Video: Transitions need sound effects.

A surprisingly important component for many transitions are the sound effects you choose to go with them. Generally speaking, the whoosh sound effect pairs very nicely with the push transition.
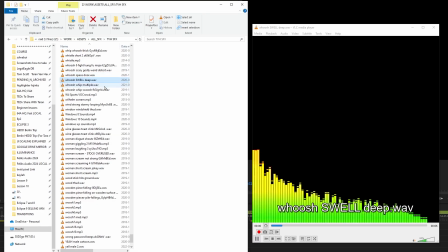As far as I'm concerned, whooshes are the most important sound effect.
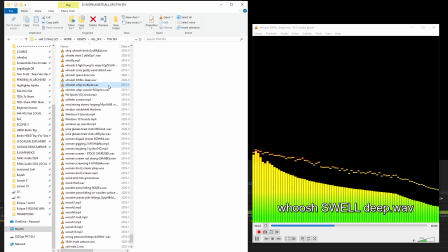I can never have enough of them, and I still feel like I don't have any really good ones.
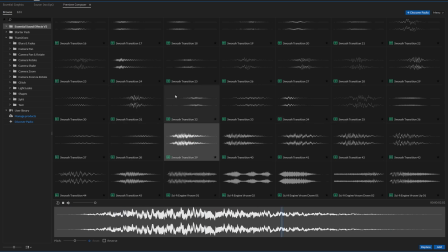The most common problem you'll find with these sound effects is them being way overmastered,
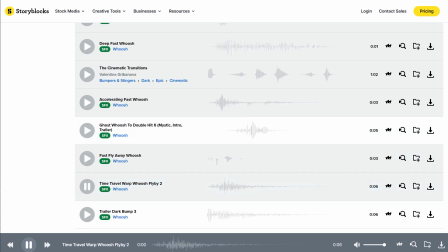to the point where you can only imagine them being used in super dramatic movie trailers.
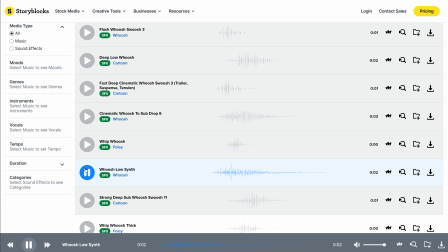Added reverb is also very common and basically makes a whoosh useless to me.
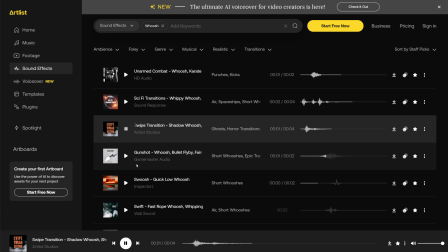I'll add my own reverb if I want it, thank you very much.
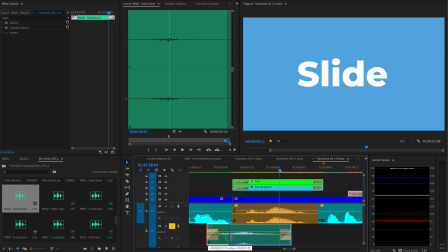If your whoosh sounds are too long, you can always trim the ends using an audio transition like Constant Power.
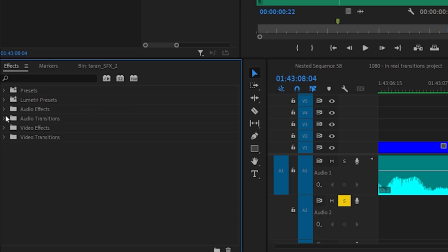That's my default audio transition at least. There are only 3 of them, and I'm not going to explain the differences because I don't want to.
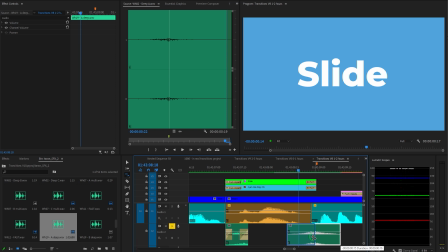Also, you can use the time stretch tool to make sound effects longer or shorter, but keep in mind this will also change the pitch.
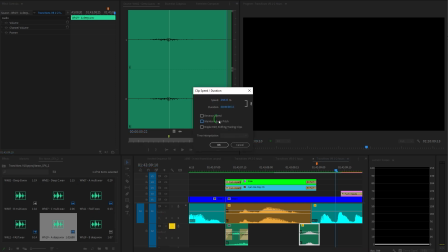Sometimes you want that, but if you don't, the clip speed/duration panel does have a checkbox to maintain audio pitch.
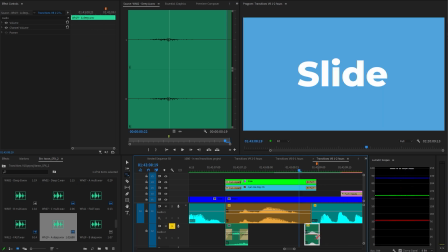Some sound effects sound fine like this, while others sound pretty bad, so you'll just have to play it by ear.
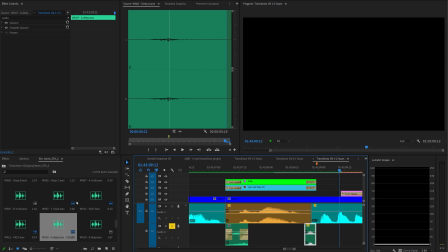Generally speaking, the more you change the speed, the worse it'll sound. So if you want a fast whoosh, or indeed any sound effect,
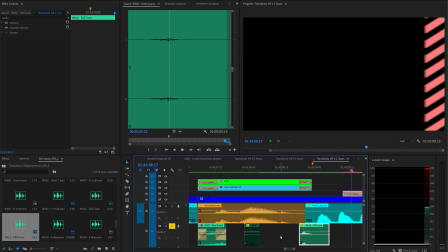you should start with a sound effect that is already fast, instead of trying to modify a much slower sound effect.
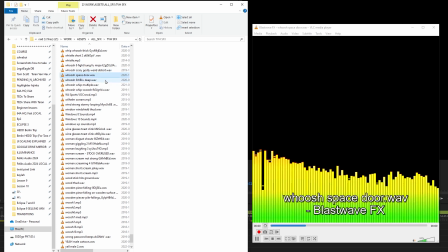Again, you should collect a lot of whoosh sound effects if you're serious about video editing,
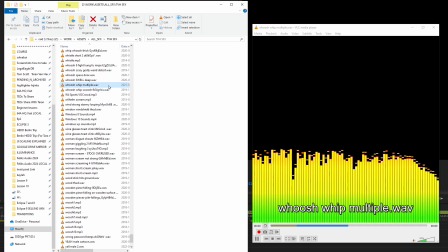and you'll have to experiment to see which whooshes pair best with which transitions.
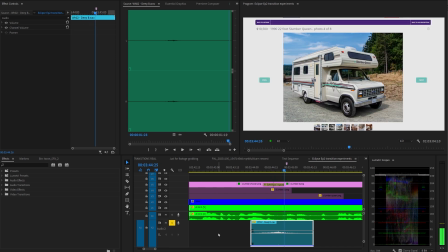You can use whooshes with your wipes, but especially if those wipes are happening while someone is talking, you have got to keep the sound effects very subtle.
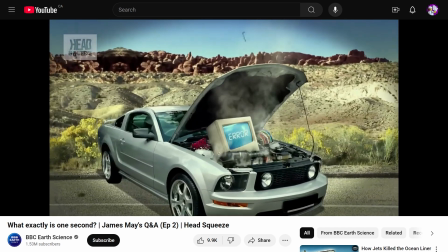Remember, the most common problem with sound effects is that they are too loud, so don't let them overwhelm the dialogue.
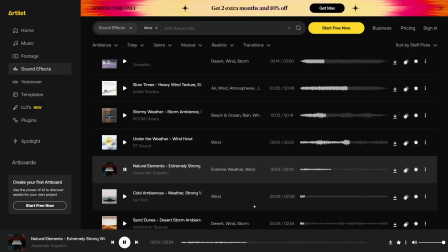You can also try searching for wind to get whoosh-type sounds that are more gentle or more extreme.
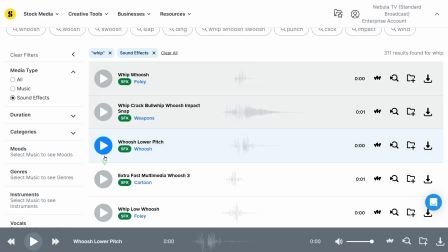And a more overt, in-your-face sort of whoosh is a whip sound effect.
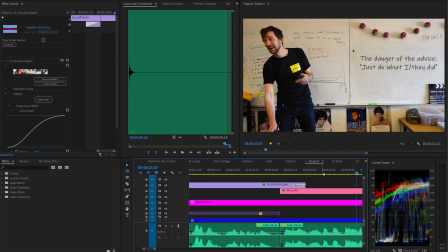I don't think I've ever used a sound effect for a cross-dissolve transition, and neither should you, unless you really know what you're doing.
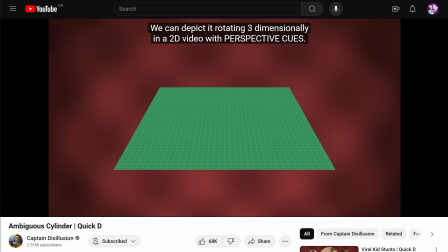If you want some good ideas for which sound effects work well with which transitions and animations,
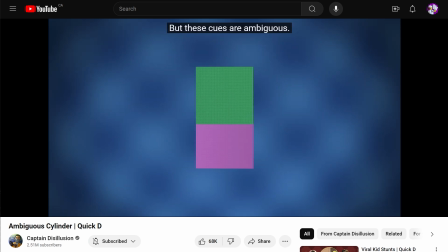just go watch any Captain Disillusion video.
You might be looking at a square straight on.
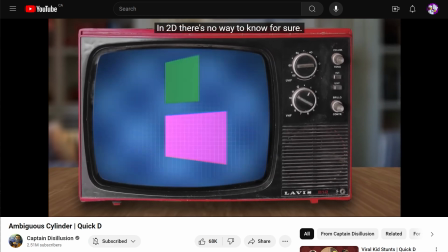Ignore the things he's saying and just listen to the sound effects. There are way more than I expected, and they're all expertly used.
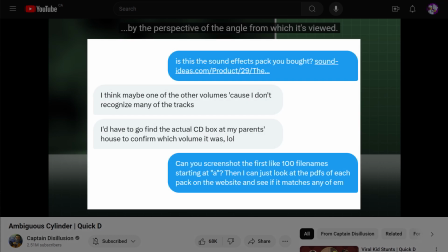And it can be nudged to one extreme or the other by the perspective.
I once asked him which sound effects pack he uses, and I'm pretty sure it's this one.
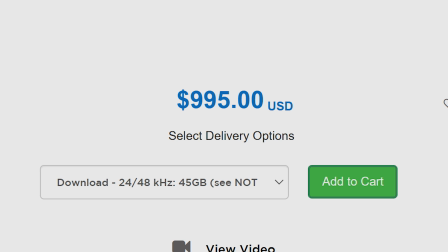I've wanted it for years, but at 1,000 US dollars, I just can't justify it right now.
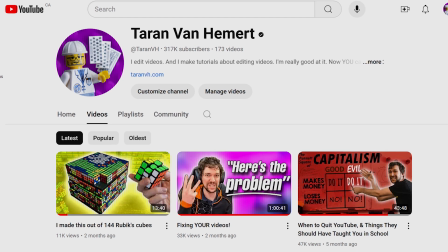This YouTube channel is still not making enough money.
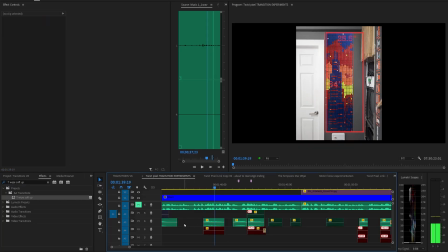If you've tried a bunch of sound effects and still can't figure out which one to use, it's probably better to use nothing at all.
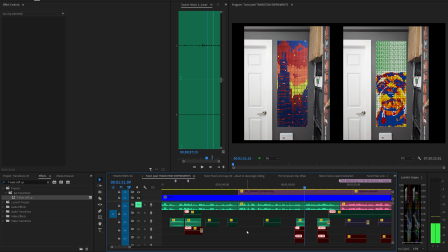I recorded my own sound effects for the transitions for my cube mosaic by sliding cubes across each other and across my desk, but ultimately I decided not to use them because they just didn't work with the motion.
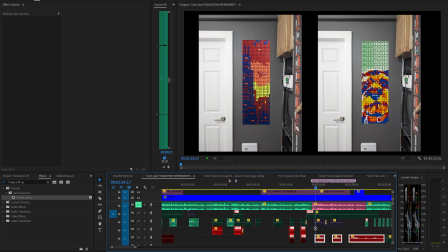I think I made the right choice. But that doesn't mean my experimentation was a waste of time. It definitely wasn't. You won't get better at something unless you study, practice, and experiment with it.
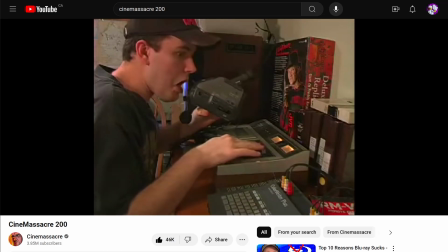Rule of thumb, don't make sound effects with your mouth. Sorry, XKCD.
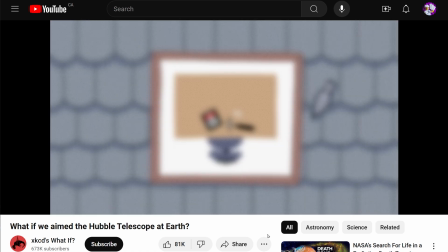Oh, I'm assuming the desk is beneath a skylight or outside.
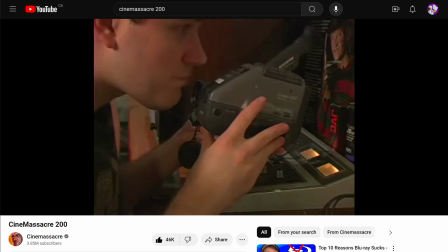It usually just sounds dumb or annoying or ridiculous, but sometimes that is what you want.
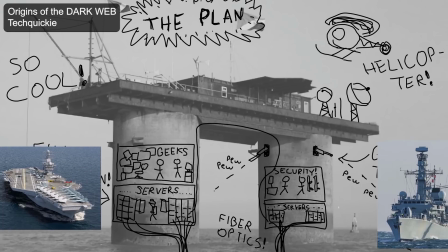I did this as a joke in this Tech Quickie video.
And easy to defend unless someone tried to invade with like actual warships and bombers.
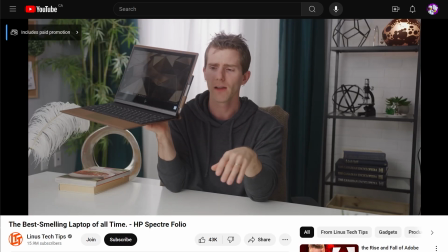And again for this video, also to make fun of something.